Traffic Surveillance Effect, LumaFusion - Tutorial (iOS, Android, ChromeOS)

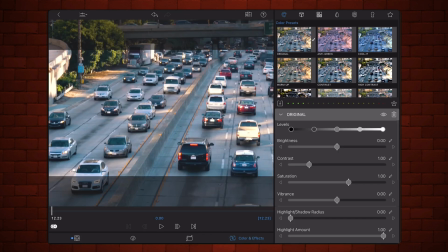8:18 This step will help highlight the difference between the standard traffic footage and the enhanced scanned area.
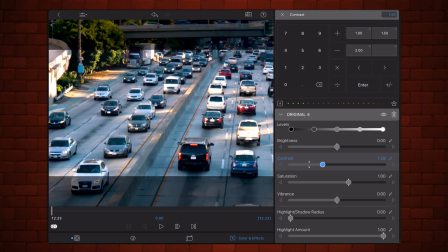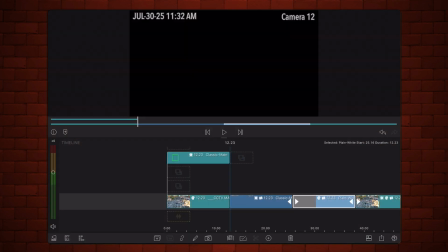8:37 Now add an overlay title showing the date and the camera number at the top of the screen. Add it right above the video that is not zoomed.
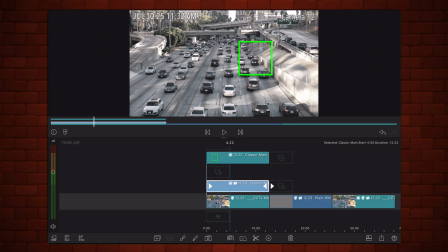8:51 Next, make the non-zoomed video a bit grainy by adding a TV static overlay.
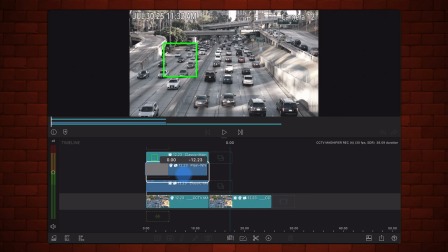8:57 This will emphasize the contrasting quality between the regular traffic footage and the enhanced scanned area.
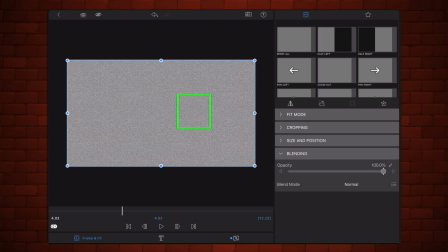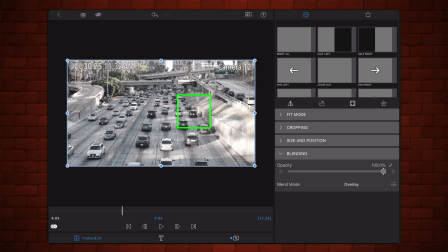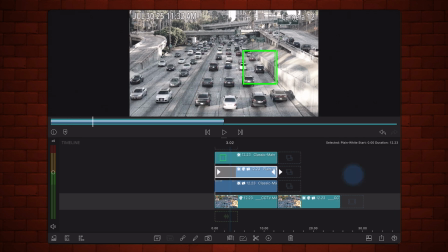9:13 It should look like this.
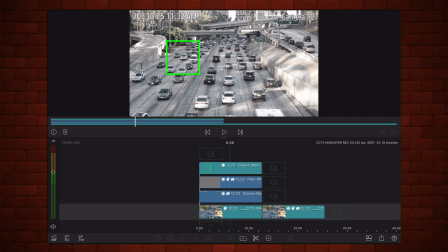9:22 Now let's prepare the non-zoomed video for chroma key. Edit the title with a green square.
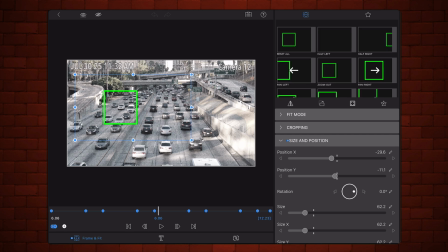9:30 Set the face color of the green square as magenta.
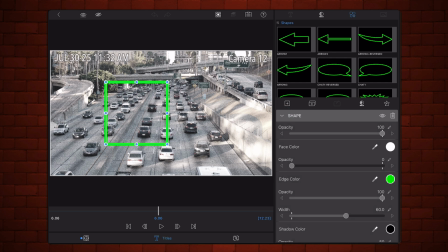9:33 In a few steps, this will allow keying that color out and display the magnified view of the cars in that area. Exit back to the timeline. This is how it looks now.
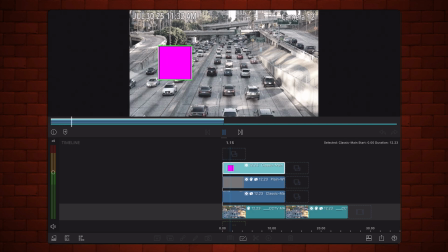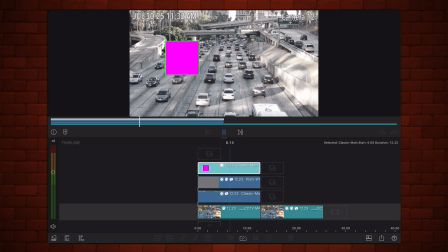Now, let's set up the scanning message. This is a label that will appear below the green square, displaying the word searching while the green square moves between cars, and a plate number when it locks onto a car.
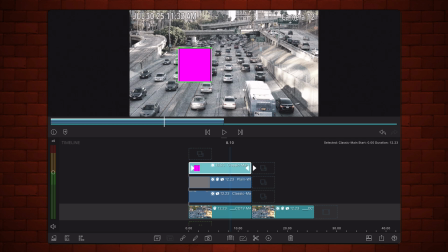10:08 This is done by duplicating the title with the green square that already contains keyframe movements, and replacing the green square with text.
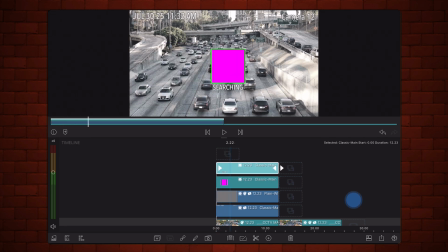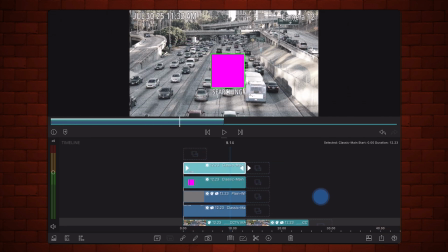10:22 This is how it should look.
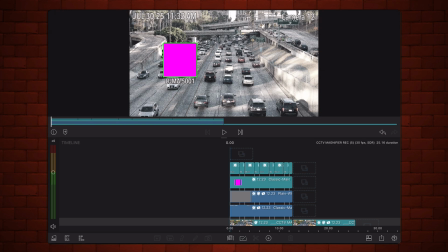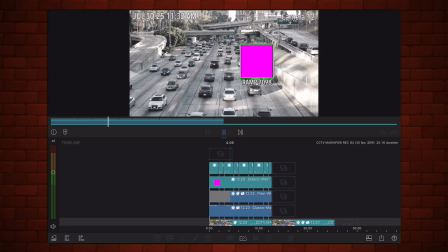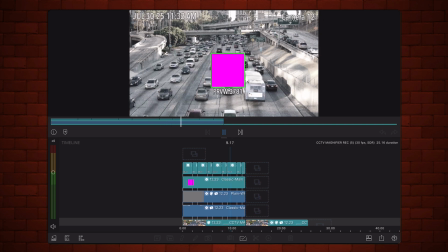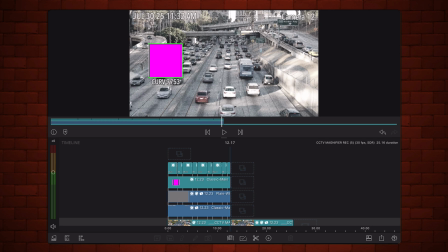10:40 Now let's put all the pieces together. Export only the non-zoomed video with all the tracks above it.
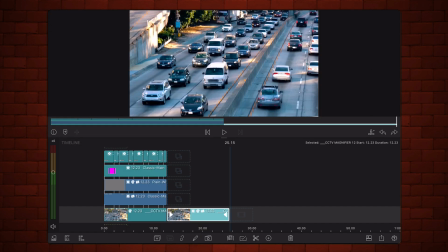11:01 Bring the exported video back into the project. Place it above the zoomed in video.
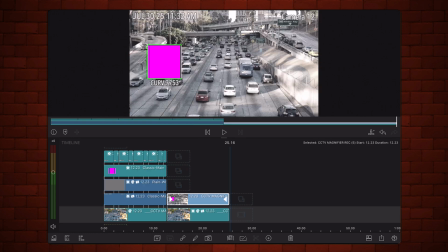11:13 Edit the exported video and use chroma key to key out the magenta color, revealing the full color magnified video in the track below it.
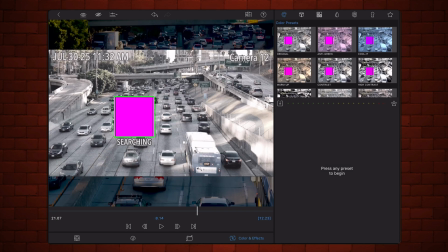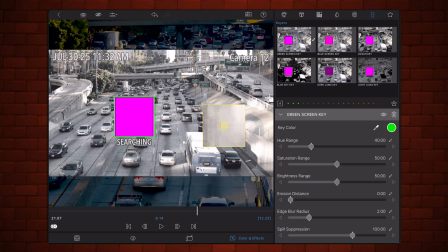Exit back to the timeline, and we are done. This is how the effect looks now.
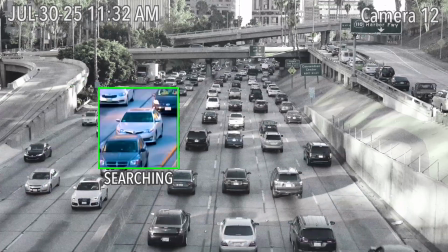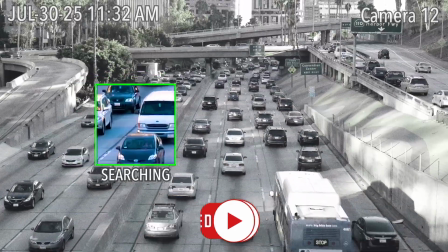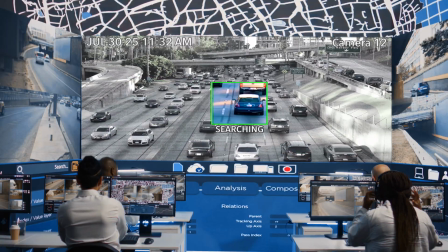11:48 So this is it for this episode. If you like this video, please consider subscribing to this channel, give it a like, and click on the bell so you're notified when I post new videos.
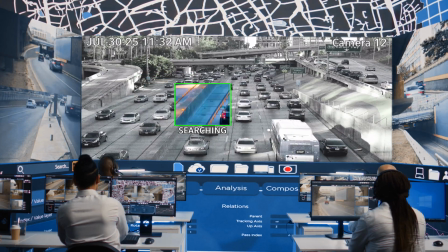11:57 Thank you for watching, stay safe, and I'll see you in the next one.